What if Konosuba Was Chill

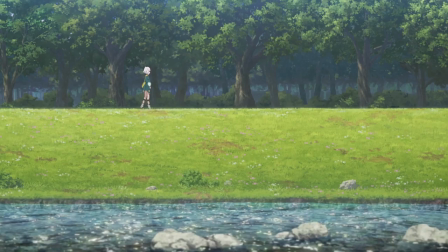4:05 Measured application of CGI breathes further life into the world through windswept grass, shimmering streams and lakes,
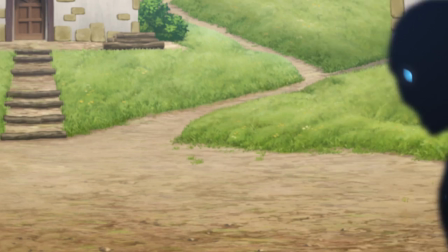4:12 subtle and not-so-subtle lighting and depth of field effects, and particle-fueled magic that feels appropriately magical.
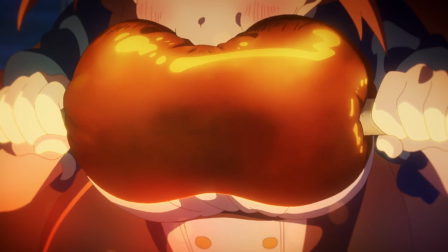4:19 Princess Connect never compromises in its efforts to make this world feel bright,
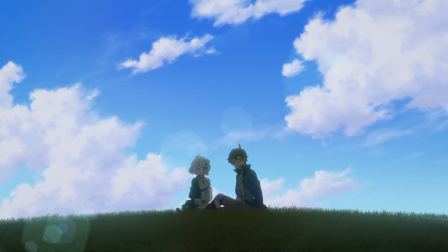4:24 lively, inviting, and truly fantastical. And it does it all without skimping on the animation end of its production even a little.
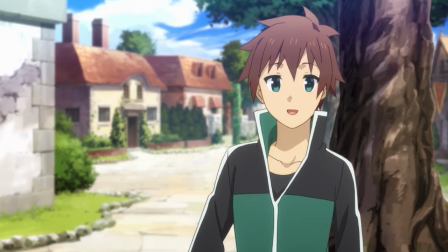4:33 Konosuba, particularly in its second season, boasts some of the most expressive and lively character animation out there,
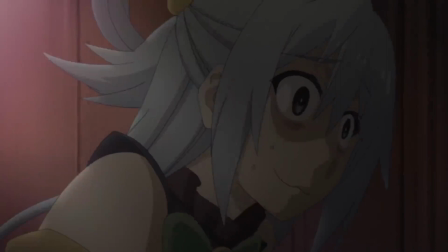4:41 but it's undeniably a little rough and at times even ugly by design. Konosuba is a comedy first and foremost,
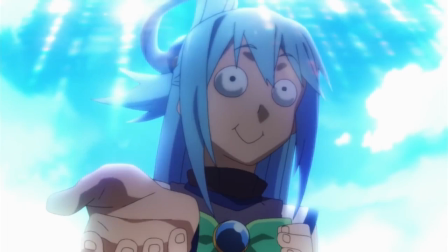4:48 and it always prioritizes strong visual humour over ensuring its characters look cute or cool.
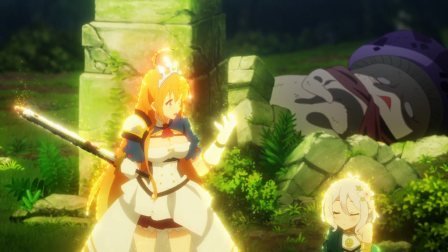4:55 Princess Kinect is a moe anime first and foremost, so those priorities are reversed here.
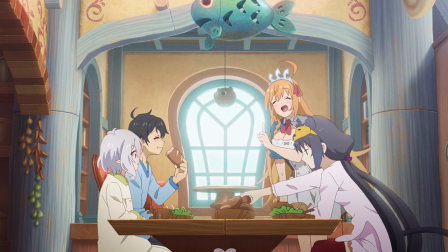5:01 Prekine's main characters are animated in a softer and smoother fashion,
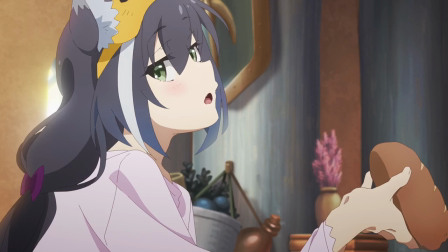5:06 a style designed to emphasize and maximize their cuteness even when the show breaks into full-blown slapstick.
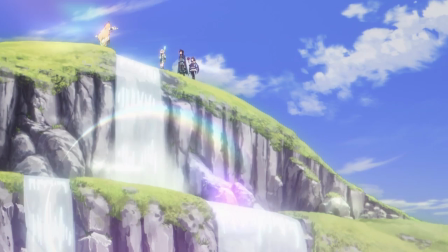5:12 Don't worry, that doesn't mean the wacky comedy you'd expect of this director is missing entirely, just that it's been pushed to the side and de-emphasized.
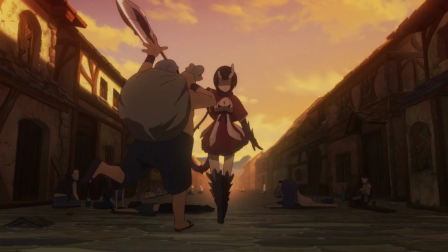5:21 Princess Connect's background characters, bandits, thugs, and monsters are all allowed to look as ugly and goofy as is needed to get a laugh.
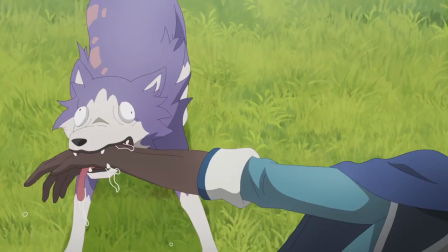5:29 And laughs they get. No matter how often the show repeats even the basic gag of oh no, something's about to eat protag-kun, the combination of hilarious monster designs and impeccable animation timing, particularly with Kokoro's shocked reaction, just… makes it work every time.
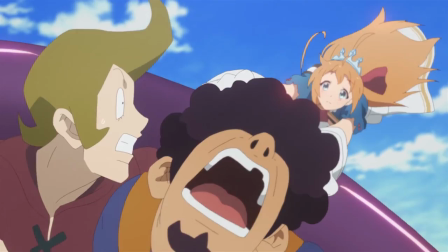5:47 The jokes are fewer and further between than those in Konosuba, but that fits this series' more laid-back, relaxing tone.
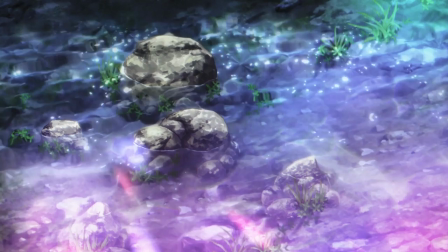5:54 And even if it doesn't have me laughing out loud every 10 seconds, its animation is damn good at making me smile.
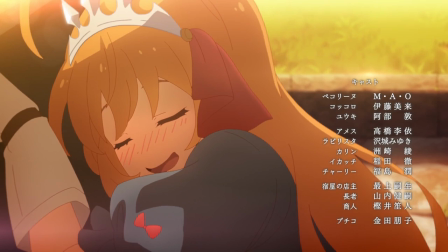6:02 If you've seen… well, any moe anime before, you'll mostly know what to expect here.
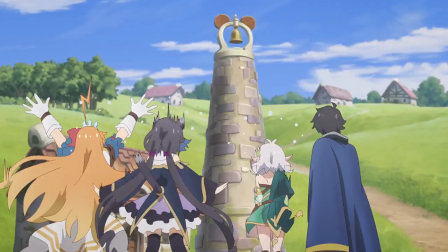6:07 Broad, beaming grins, cutesy pratfalls, and adorably flustered reactions to those things,
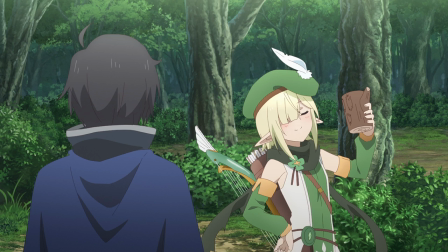6:13 often pointed straight at the camera for maximum impact.
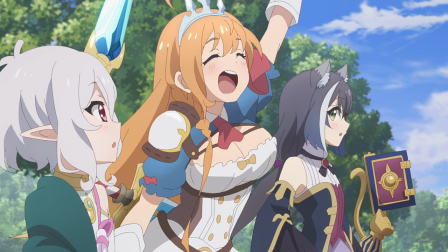6:17 This is base, manipulative moe pandering at its most flagrant, but also at its most effective.
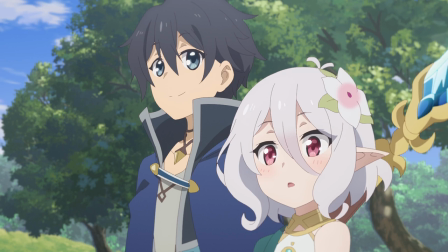6:24 I can see exactly what the show is plotting at every step, and that hasn't stopped me from falling for its tricks every goddamn time.
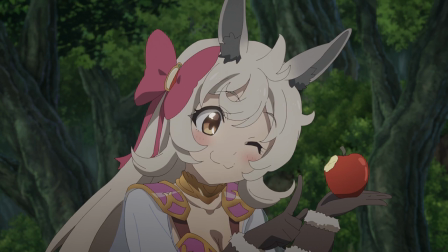6:32 The bouncy, energetic motion that makes Kanasaki's comedy work so well is perfectly suited to this sort of thing,
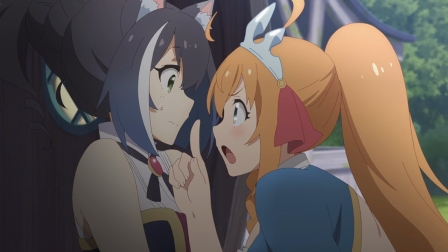6:39 and the show has strategic deployment of its most deadly weapons – like the Genki Girl
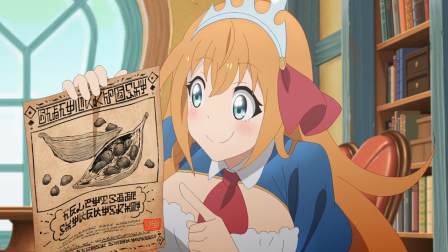6:44 chipmunk smile and frazzled tsundere fang – down to a goddamn science.
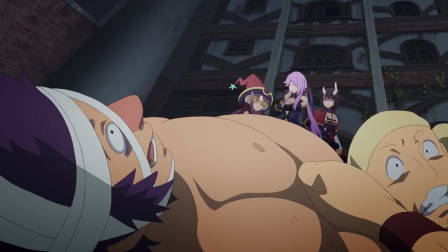6:49 Be forewarned, Princess K'nex waifus are dangerously adorable.
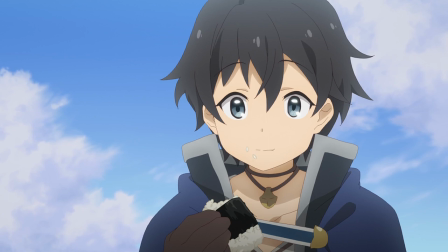6:54 Or adorably dangerous in the case of the Twilight Caravan guild, but I guess I should introduce our actual protagonists first.
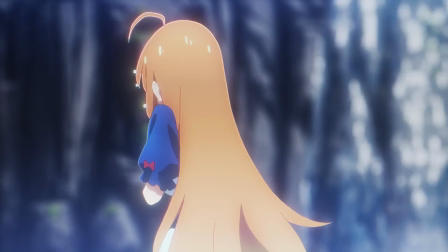7:01 Those would be the prophesied hero Yuki, his diligent elf attendant Kokoro,
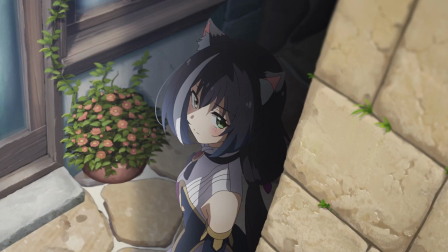7:06 the lovable gluttonous princess Pecorine, and her catgirl stalker slash future girlfriend, Carol.
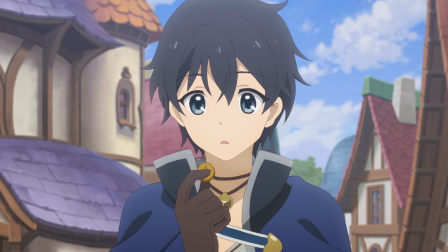7:12 All of them are cute as fucking buttons. Even Yuki, who's a little quiet and more than a little slow – like,
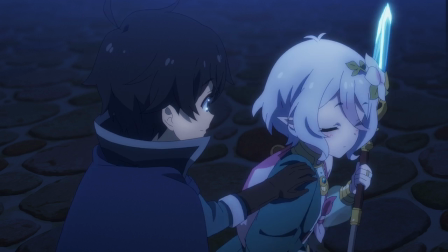7:19 more than you'd expect even from a nearly mute amnesiac – but has a sleepy, calming presence about him, nonetheless.
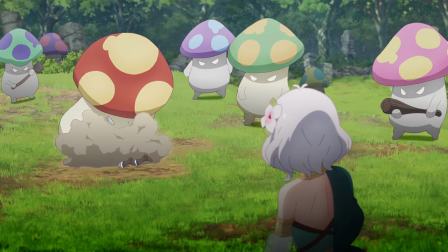7:27 He listens to and supports his friends in a simple, straightforward manner, manner, and while he may not be good at… anything,
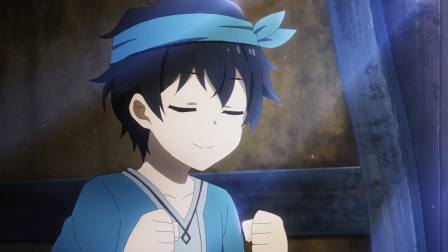7:34 he's always working diligently to learn and improve. He's a good boy who must be protected at all costs, and a slow,
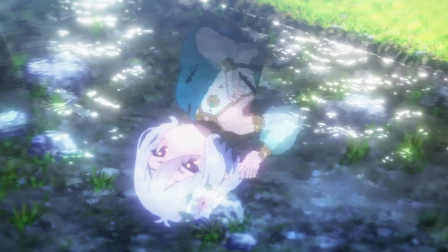7:42 satisfying breath of fresh air compared to… most fantasy anime protagonists.
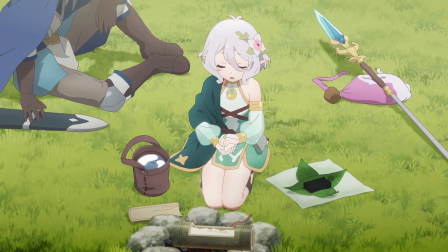7:47 Kokoro is equally soft-spoken and diligent, but in the more measured, intelligent manner of Akudure.
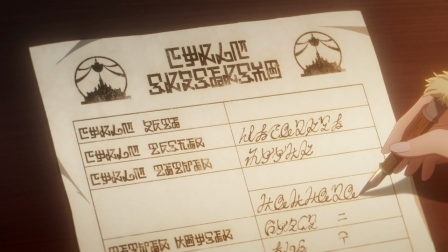7:54 She's a supporter, through and through, in both her character and her class. Kokoro is always quietly rooting for and encouraging her friends,
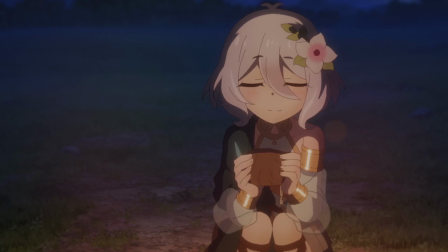8:03 and all it takes to make her happy is being around them and knowing they appreciate her.